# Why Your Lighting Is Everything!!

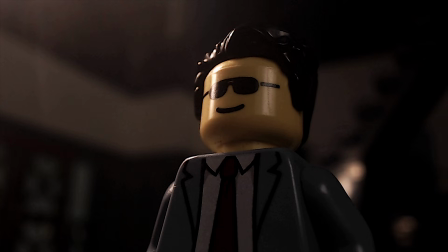248s
If you want to make this softer, just slap a piece of paper in front of the light and, you know, adjust it a bit to make sure that harsh reflection gets a little bit softer.
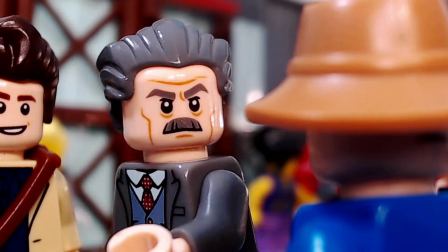255s
It softens the light. And having a softer light gives it that kind of cool halo effect, you know, around here you can see.
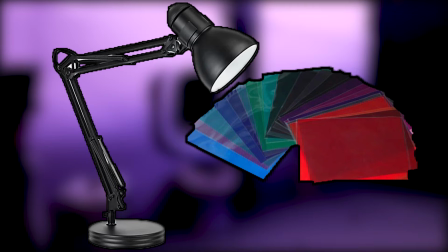261s
And that can work well too. You can also get some color gels, put them in front of your lights, and have a completely different mood, which also helps to add to a cinematic feel.
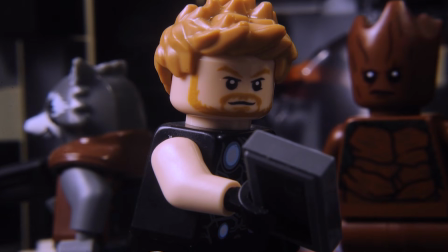269s
The lamps I use are always with these white bulbs. This is important because white light is the easiest to manipulate to form other colors, so use white.
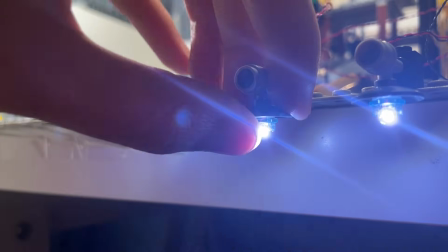277s
Alright, now it's time to talk about LEDs. I think these are the ultimate game changer when it comes to making these videos.
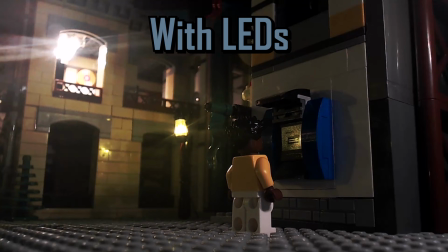282s
The difference between having these in your set versus not having them at all is like, it's staggering.
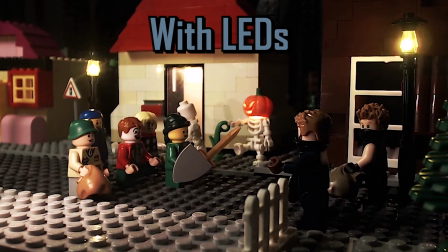288s
It makes your characters look shiny, it makes the world feel more lived in and more natural. It looks cool.
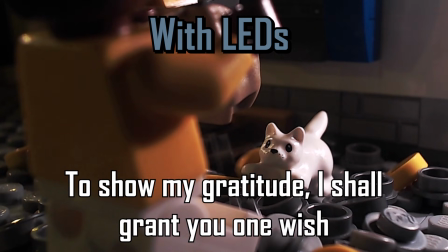292s
And most importantly, it does a lot to help bring out the small details of your figures. That's how you get that quality. But truth be told, these can be kind of expensive.
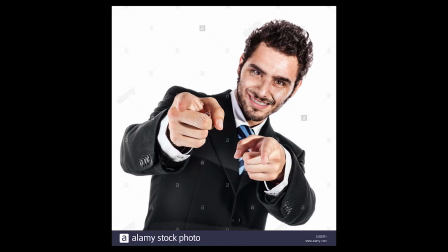300s
I bought my brick lights off of brickstuff.com, and you should go there too. But make sure you're not like breaking the bank when doing this.
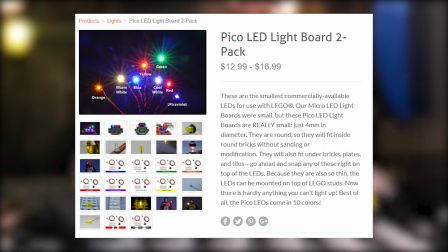306s
I'd say start off by getting the USB power cable, and then you can use that to power these LED lights, these really small ones, as well as some of these warm white LED light strips.
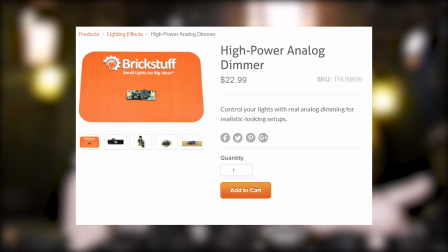315s
And you might also want a high power analog dimmer because that controls the intensity of your lights, and if you don't have one, you might be kind of blinding your audience.
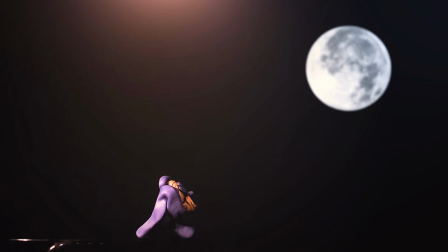323s
With that all being said, it's important that you make sure you're confident about these concepts before you start buying stuff.
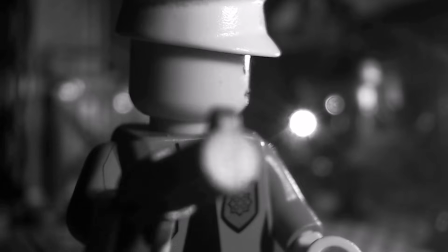328s
Filmmaking is about how you use the equipment, not how much money you throw at a video. Throw that money at my Patreon instead. Now finally, light flicker.
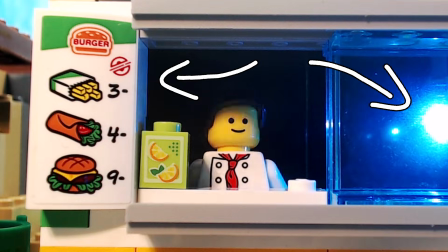335s
It's impossible to fully destroy, no matter who you are. But here are some quick tips. 1.
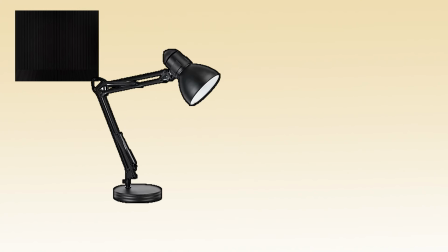339s
Block out all natural sunlight. 2. Only use your desk lamps, never the light in your room. 3.
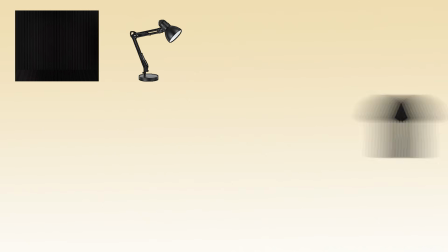344s
Wear black, because black absorbs light, while other colors reflect it. 4. Play around with your camera settings until you find something that works.
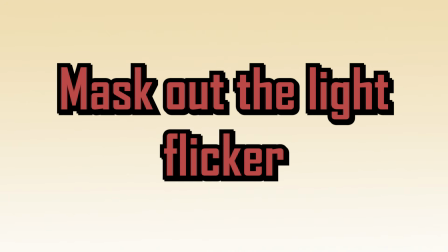350s
5. If none of this works, mask out the light flicker. This is something I end up having to do a lot.
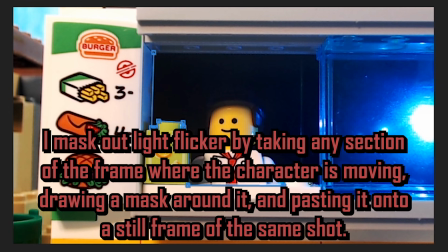354s
Light flicker is weird. It can be caused by any number of things, even just by the way electricity interacts with your house.
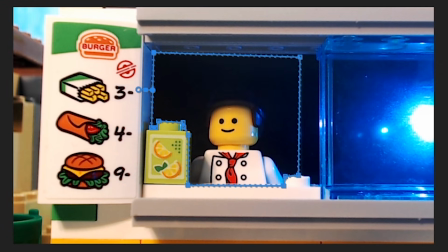360s
It's really weird and we really don't have control over it. Because even when I was working at a stop motion TV studio, there were some issues with light flicker.
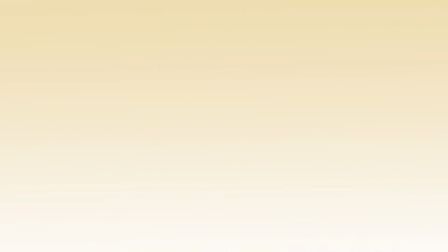366s
No one is truly skilled enough to escape. This is why I more often than not resort to masking out flicker.
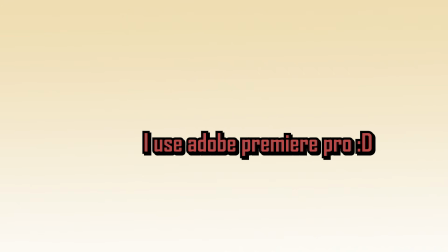371s
Whatever you use to do your masking, I suggest trying that. And that's pretty much all I have to say about lighting. So, thank you very much for watching this video.
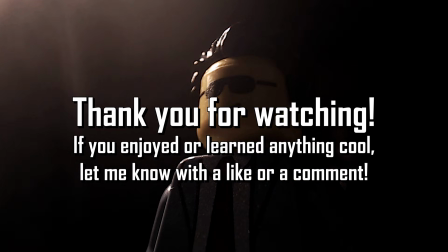378s
If you felt like you learned something, please leave a like or a comment. And if you have any questions, let me know. The next animation is not going to be Thor, it's going to be Spider-Man.
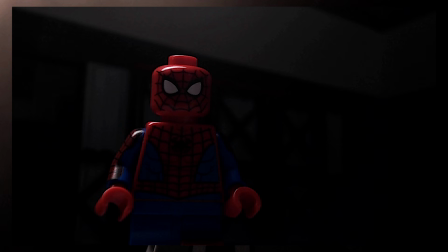386s
I'm trying to work on this new Spider-Man short. I haven't done one of these in a while and I miss doing it and I kind of want to do it while I'm still setting up for Thor because there's a lot of things I still need to get a hold of to make that video. Like Asgard, I gotta get like 1 billion gold pieces still to make those sets. But hopefully Thor can come out maybe the week after next, I'm hoping. And if not that week, then probably the week after that one. So in like 2 or 3 weeks. Until next time, thank you very much for my Patreons for supporting the channel.
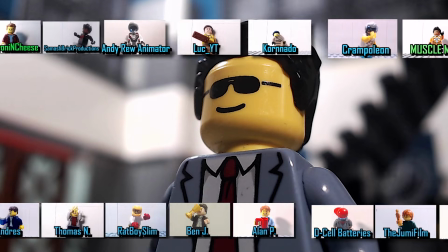413s
If you want to be a member of the Patreon and get access to some commentaries, to be this minifigure on the wall, as well as in some videos, just go to patreon.com/edbound.
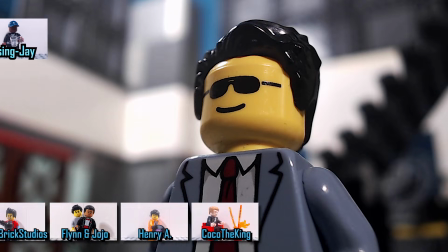421s
And until next time, peace.